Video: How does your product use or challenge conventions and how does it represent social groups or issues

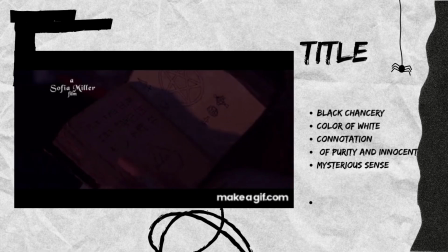Continuing with the question how our sequence uses titles. For our sequence, the font we use are Black Chancery, as all the titles that appears in our sequence. We carefully selected all titles using the color white, as it is eye-catching in our whole
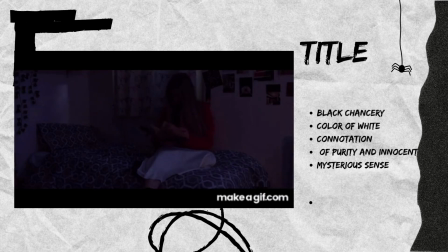sequence where there's dark lighting, while on the other hand, the color white also acts as a connotation of purity, innocence, and clearness, which relates to our theme. As in our opening sequence, we are demonstrating a girl trying to do ritual, which connects to the fact that she's innocent,
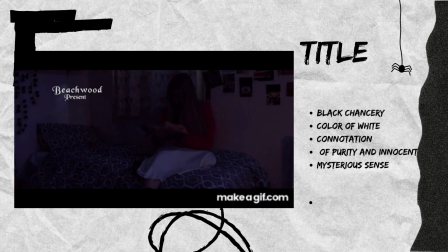and her curiosity is the key driving factor that lead her to these actions. And as all things shown in the opening sequence is when the girl is about to be possessed by heaven. It emphasized the contrast and boundary between good and evil,
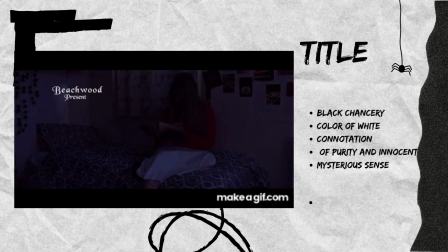while highlighting how innocent the girl was before being possessed. This is illustrated through the contrast created by dark lighting and the white color of the title.
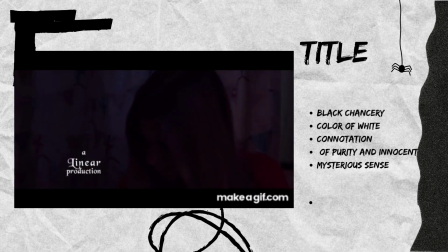Furthermore, focusing on the font of the title as Black Chancery have clear edges with small line coming out of the letters, which gives the audience a mystery sense like magic spells, and that it looks old with history, which portrays features of the ritual.
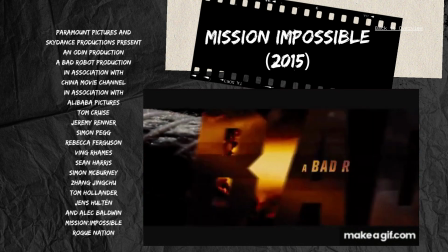Then how our title order followed the conventional form.
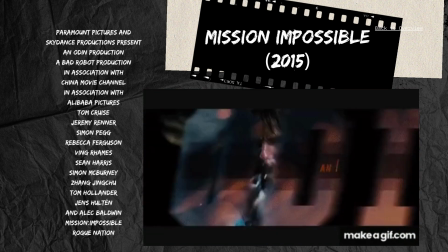Our title order we followed
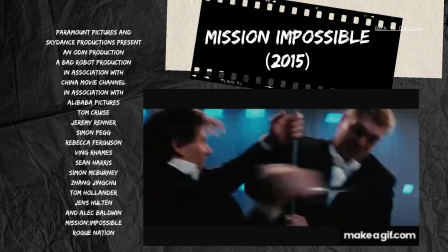conventions as we used Mission Impossible 2015 as an template you follow through.
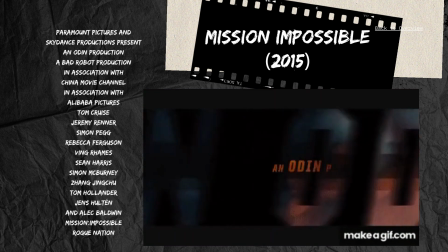Although for our opening sequence we followed the exact order, but we added some more
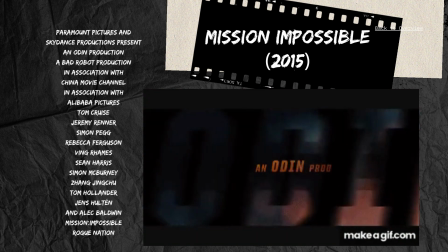names and roles provided by the
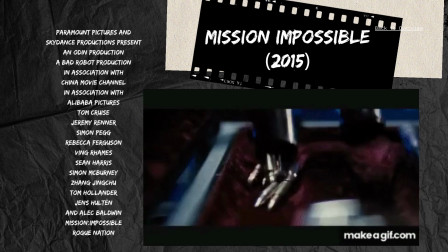structure that Premiere Pro provided.
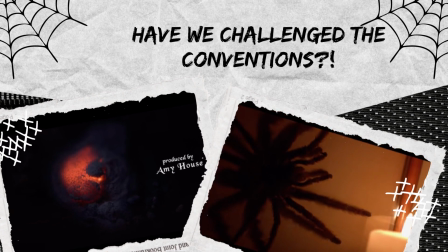Have we challenged any conventions? We haven't challenged any conventions as through previous slides. Um, our groups follows the iconography by including skeleton, the color of blood, and shares many similarities with horror genre films,
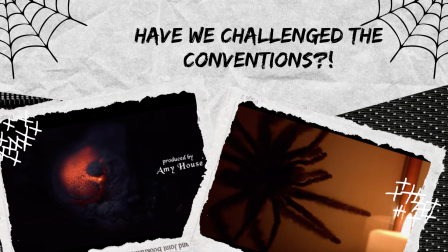including how we use normal setting to first build up a comfortable atmosphere, then use a sharp contrast at the end to trigger audience emotion, and how we use camera to construct perspective to narrow the audience view and forcing them to capture some small detail we left to them,
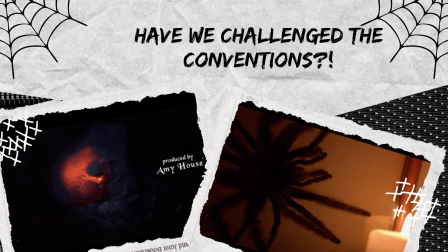and how we use teenage characters as they are innocent to drive audience stereotypical views towards the teenagers, and also how the whole film is in dark lighting using sound effect to emphasize or highlight the jump scares.
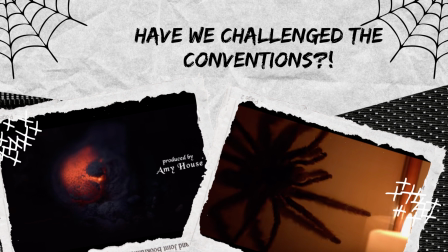We haven't chosen to challenge any conventions as we didn't realize we were following the conventions of horror films due to all previous horror films we watched.
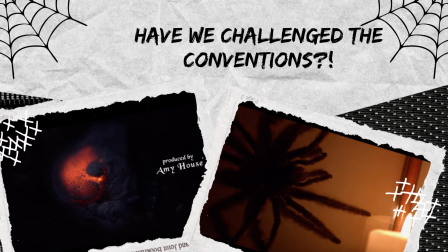These conventions within the genre is normalizing our specific views to horror films, relating horror films directly with blood, death, and red, so as an audience perspective when viewing these other films, as these element appears frequently,
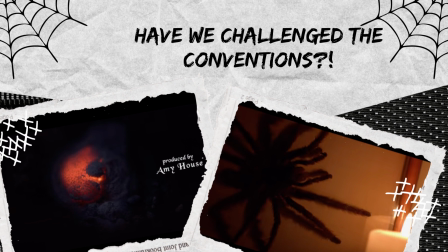which increases our fear towards these elements. And also through all the shot it provides us details to swap, like figuring out what's going to happen by ourselves, which increase our attention and start feeling the emotion of scary.
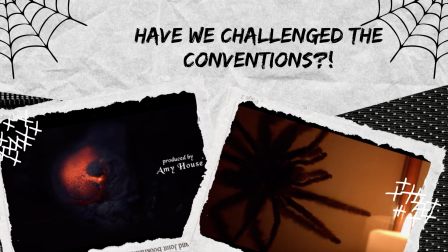This is the reason why we use these elements again targeting audience fear, following the conventions, as these patterns and element has been tried many times, and it is also an effective strategy to guide the audience in while they feel the horror atmosphere.
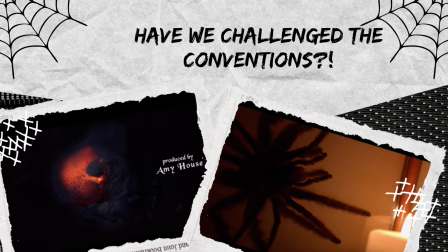Our decision in not challenging the conventions also linked to the repetition and difference theory proposed by Steve Neill. According to Steve Neill,
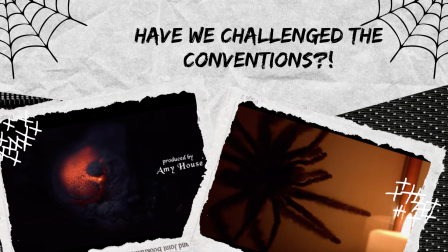repetition and difference are both presented in every genre, and difference is crucial to the economy of the genre. Um, he also mentioned um how closely movie genre and
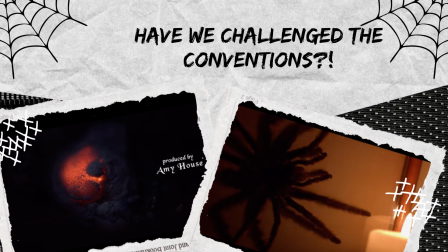characteristic are linked, how closely it adheres to specific traditions and preconception of its genre. A movie cannot be classified as
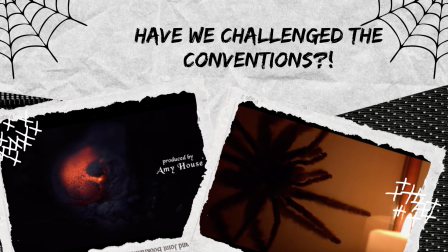belonging to a genre unless it adheres to its role and conventions, which is what we adapt.
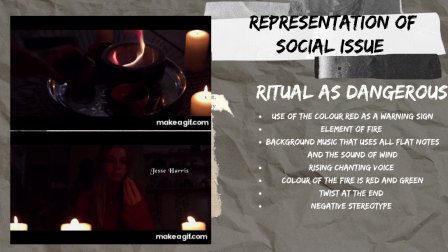Moving on to the representation. The first representation is that in the opening sequence, the ritual is represented as dangerous. The scene opens with a wide shot of the girl sitting on the bed.
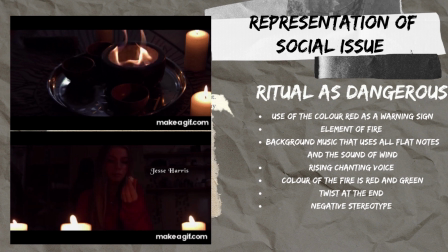She's wearing a red hoodie while reading the book using the color red through her costume, which adds as a connotation of danger and warning sign, implying something is going to happen to the girl relating with the actions that she's going to do,
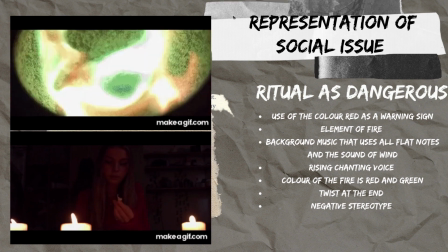guided by the book. Then the next shot through a close-up shot of the book portrayed through a point of view shot.
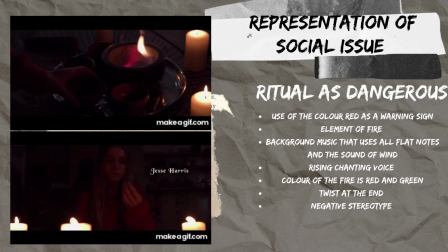The audience is revealed to the procedure of the ritual as the lighting flashes on the page
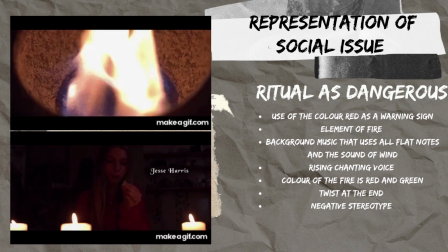while audience view is guided through her fingers sliding down the page and stopped at the fireball.
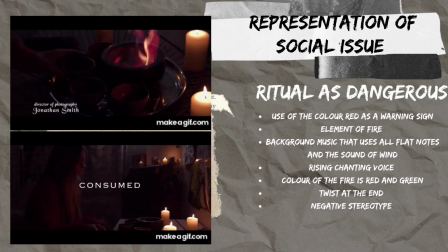Thus, it led the audience to spot the element of fire, which directly linked to danger.
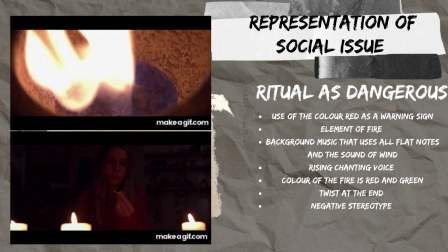Moreover, when she seated down in the chairs, the medium shot from the front uses the color red again through the lightings.
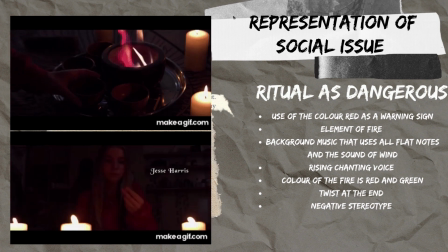The lights flash on her face is all red, cooperating with the background music, which uses all flat notes,
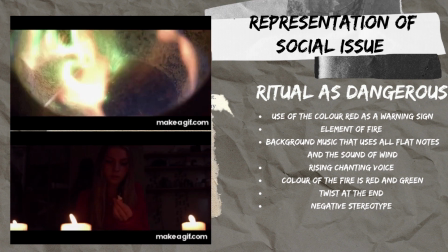while one track uses the sound of wind to portray the mysterious and horror atmosphere, highlighting the dangerousness,
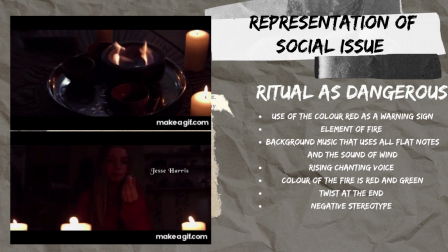building up the tensions. Then, in the medium shot of the girl pouring the powder, she breaks from the bone.
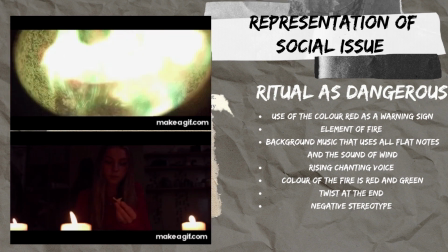The use of lighting that shines onto the smoke to catch audience attention.
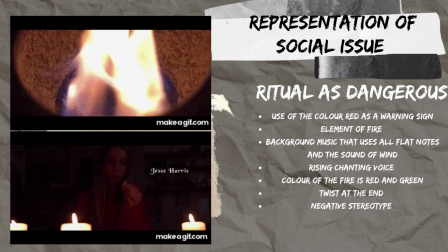It implies the abnormalness,
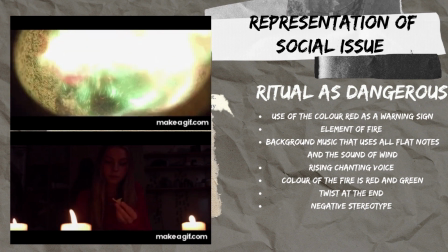providing a sense that there's a soul in the room and there's another spirit,
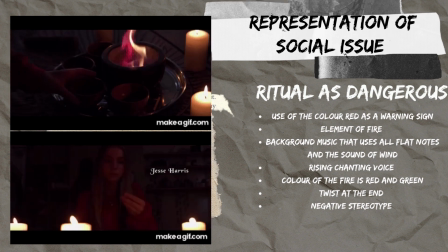while in the background music it uses small chanting voice to represent the evil spirit coming towards the girl. Then through the close-up shot of the girl lighting the fire, fire is highlighted again, and as background lighting is dark,
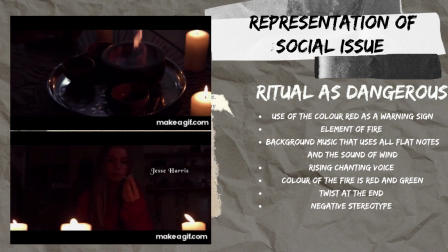thus it emphasizes the brightness and powerful of the fire in the scene. It also demonstrates how her soul is burning and fading away at the end to hint about the possession happening to her.
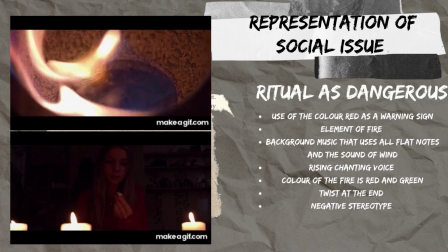When the powder is added, it made red and green color.
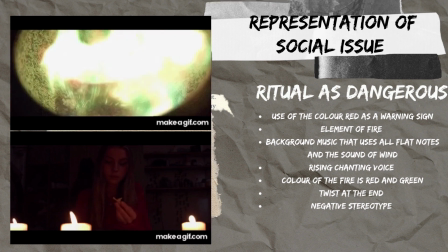Through the extreme close-up of the green, fire connotates possessiveness and rebirth,
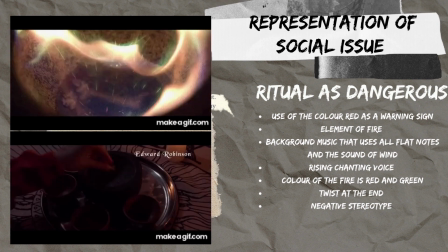especially using a medium shot of the explosion of spark
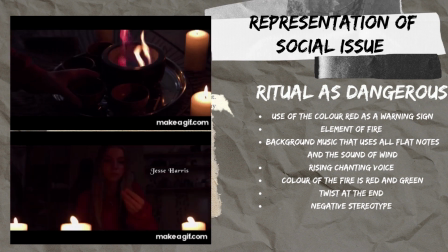exaggerated through the plastic sound of sparks to shock the audience, targeting their fear and frightened emotions.